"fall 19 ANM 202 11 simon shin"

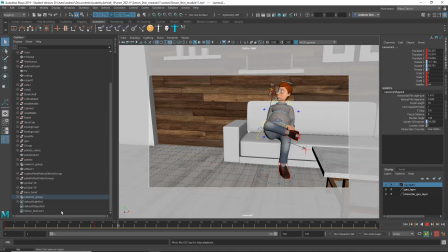So, kind of establishes the scene and shows your set, and then maybe, yeah, maybe there's even a third shot, although there's not really enough time for a third shot.
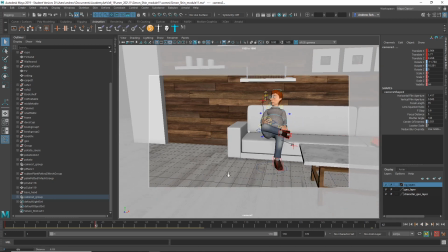So maybe this one could be a little wider, so that he has room to stand up in the shot.
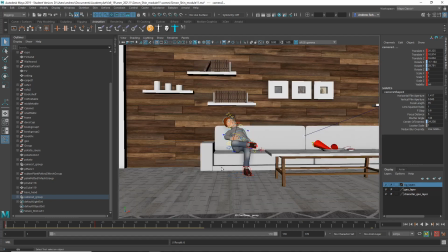Anyway, just a thought. And then, yeah, so what I was saying about the FK thing,
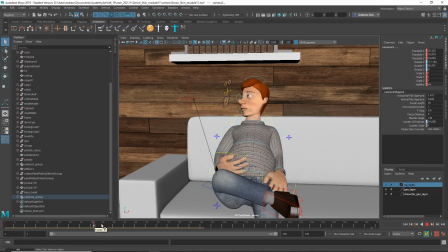like, one thing I was struggling with the animation is that movement, that's kind of hard to do, like, without using your arms to pivot from your waist. And it's not that it's not physically possible, it's certainly possible, but especially someone in kind of a relaxed pose wouldn't tend to do that. So I would say,
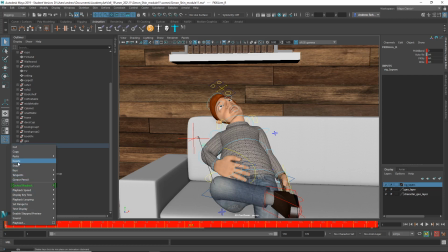I'm just going to delete the animation off of this control, this little guy, this IKFK switch, and that one. Um, And unfortunately, what I'll show you now means you have to redo the um, hand and arm animation.
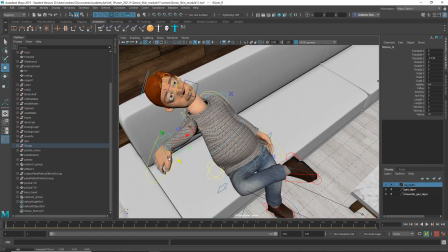But what I would tend to say is that maybe he's got
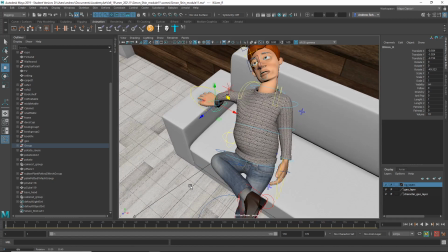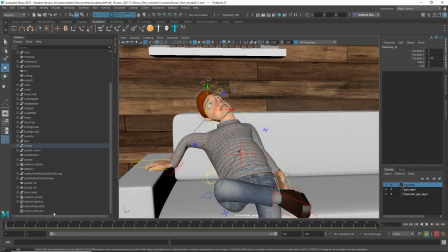his hand braced on there, and then watch that first motion now. Well, it's a little bit far, but and maybe starting here, his hand comes off and then starts to move into the next pose.
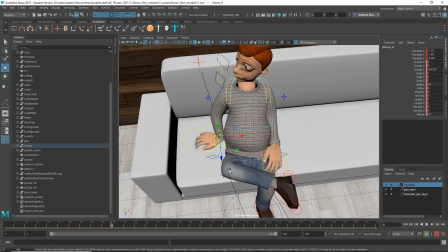Maybe there maybe there he moves it onto his knee or something, if it can reach. Oops. Great. My eyes frozen. Oh, okay, we're back.
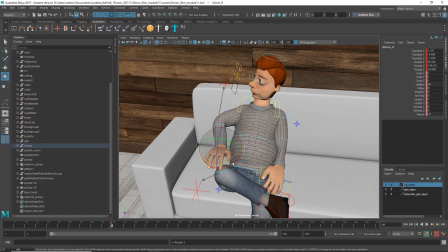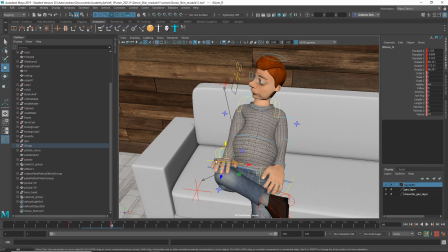Whoops. Great.
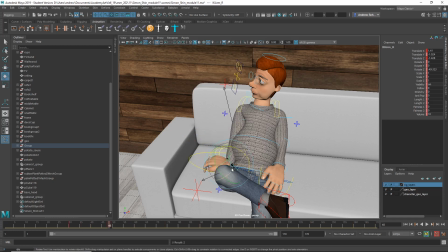Didn't quite reach, but maybe he needs more time to get it there.
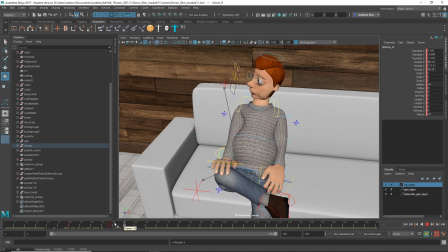Oh, that one's wrong. We need...
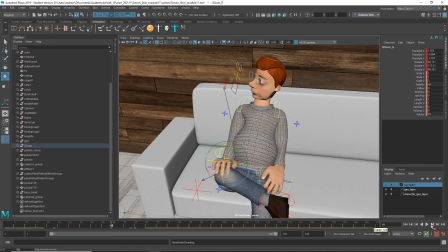Oh, I have my tangent set to
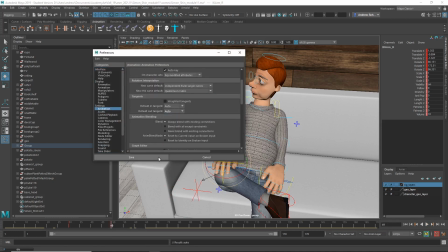stepped, which is why it's jumping like that, and you already have gone past that step, so...
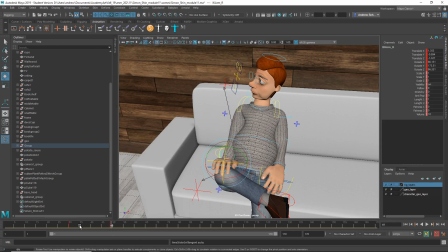maybe this gets higher in the middle here, so there's kind of more of an arc to the movement.
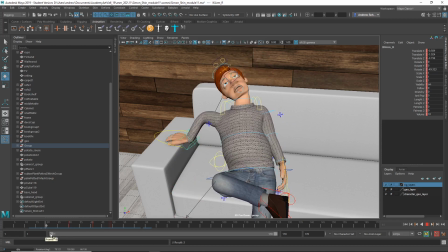But see how it looks like he's pushing himself up now, rather than just, pivoting from here. So I think if you switch these to FK, to switch them to IK, it does mean you'll have to redo the arm animation, but they'll stick to
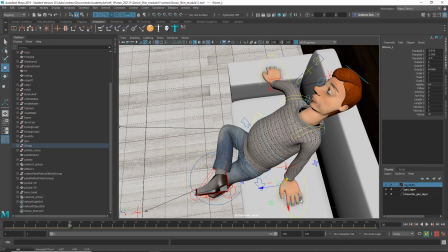you know wherever they are, unless they're extended beyond their reach.